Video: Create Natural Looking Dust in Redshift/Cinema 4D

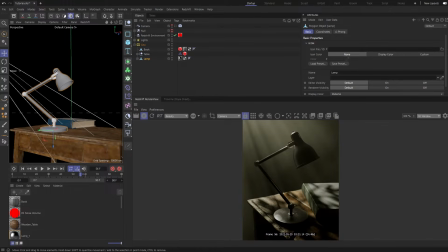Hey guys, welcome back to another tutorial. In this tutorial, I'm going to show you guys how to create some cool looking dust particles inside of Cinema 4D and Redshift really fast.
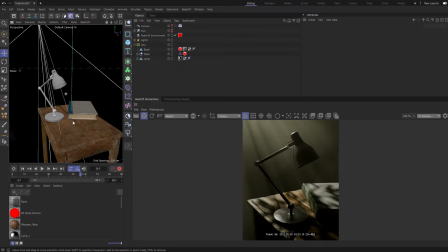So here we are in Cinema 4D and I have a very basic scene here. It's a scene that I basically stole from one of my daily projects on Instagram. It has a table and a book. I think I got these from Quixelbridge, and I have a table lamp here.
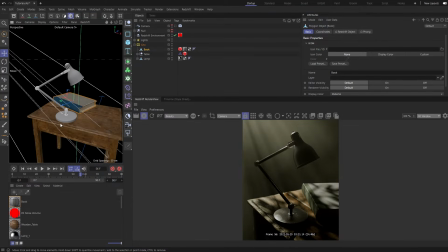I think it was a free model which I got from Sketchfab, and then I had to remodel some stuff and texture it as well to fit it with Redshift.
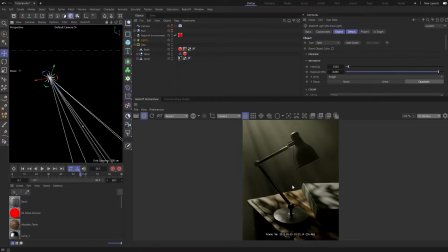To light the scene, I have a very simple spotlight with a gobo texture attached with it, which is giving me these lovely shadows, by the way. Really useful technique to get some really nice mood into your scene.
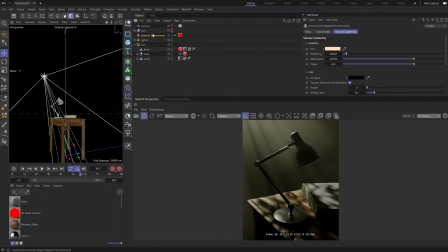And for like the volumetric effects, I have a Redshift environment with a noise volume attached to it. So it's a very simple scene. So when I was creating the scene, I basically got to this portion of the scene where I had lit and textured it,
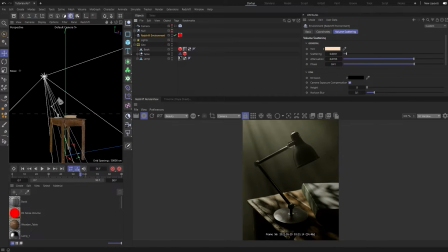but I felt like something was missing to like encapsulate the mood. The lighting is doing some really nice work by creating some dark areas, and the mood also feels very gloomy and old,
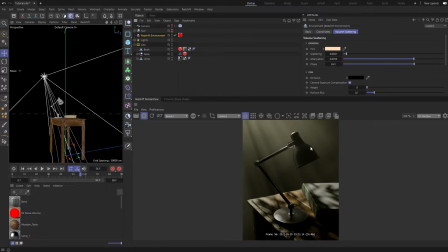and it feels like it's in an enclosed space, but I felt like something was missing, right? Since it's a really untidy space, you can see like the table has worn off, the book is really old, the table lamp looks very weathered, and it has seen its fair share of rough days,
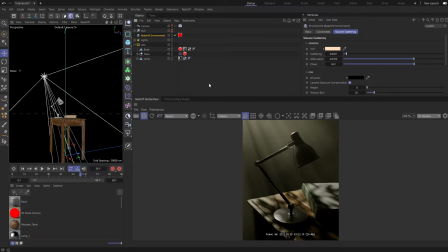as you can see with the textures. So I felt like it required some more imperfections. So that's when I decided to accommodate some dust particles into the scene, right? And that's exactly what we're gonna look into today. So in order to like create those dust particles, let me just create another scene.
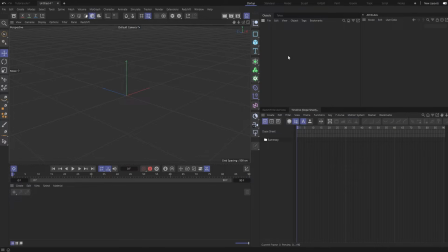So here we are in a new scene where we're gonna create those dust particles. So in order to do that, I'm gonna create an arc real quick. And in the arc, it's right now I think 1/4 of a circle. I'm gonna turn it into a half circle by changing the end angle to about 180 degrees.
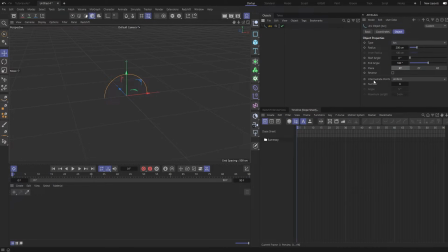Next thing what I'm going to do is add some variations, but before I do that, I want to change these intermediate points mode to subdivided so that we get some smooth noise effects when we displace it. So in order to displace it and add some variation, I'm going to add a displacer.
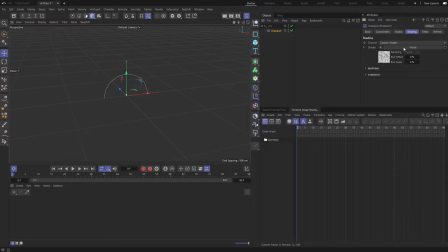In the displacer shading channel, I'm going to add a noise and scale up the noise to about 600. And let's just increase the height now. Yeah, great. We have our first dust particle.
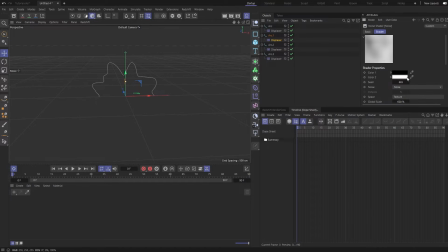Let's add a few variations. Let's add 4 versions. And let's just change the seed for each and every one of these. It's looking nice. And yeah.
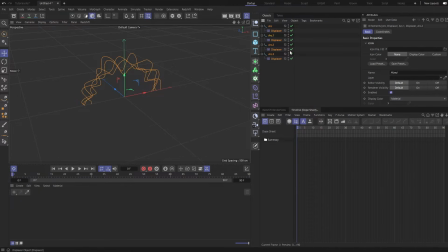So yeah, let's just get these guys into our original scene, and let's scatter these points to create that dusty atmosphere.
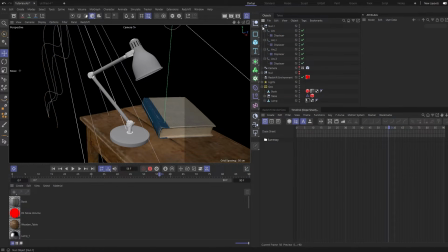So I just pasted them into our scene, but already you guys can see it's huge.
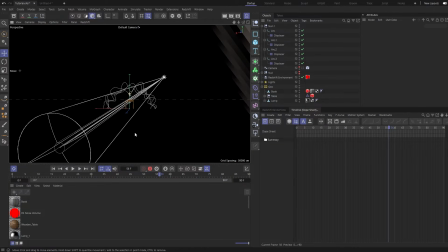It is absolutely huge. Yeah, you really don't have these large size dust particles, at least not in my part of the world. So yeah. So I'm gonna need to scale these guys down, but if you try to scale these guys down right now,
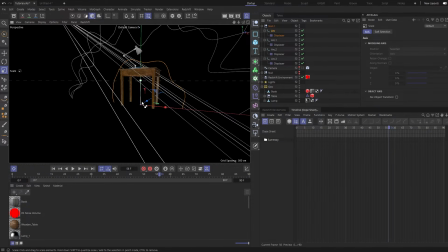you're gonna notice that our noise values are kind of getting changed, and the noise is not as strong as it should be. So in order to fix that, what we're going to do is we're going to click and select all these guys,
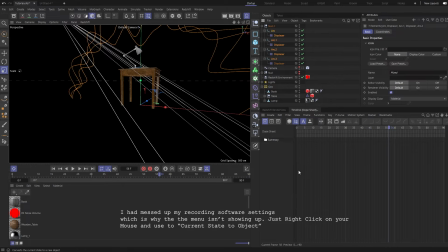and then we're going to use this nice little thing called current state to object.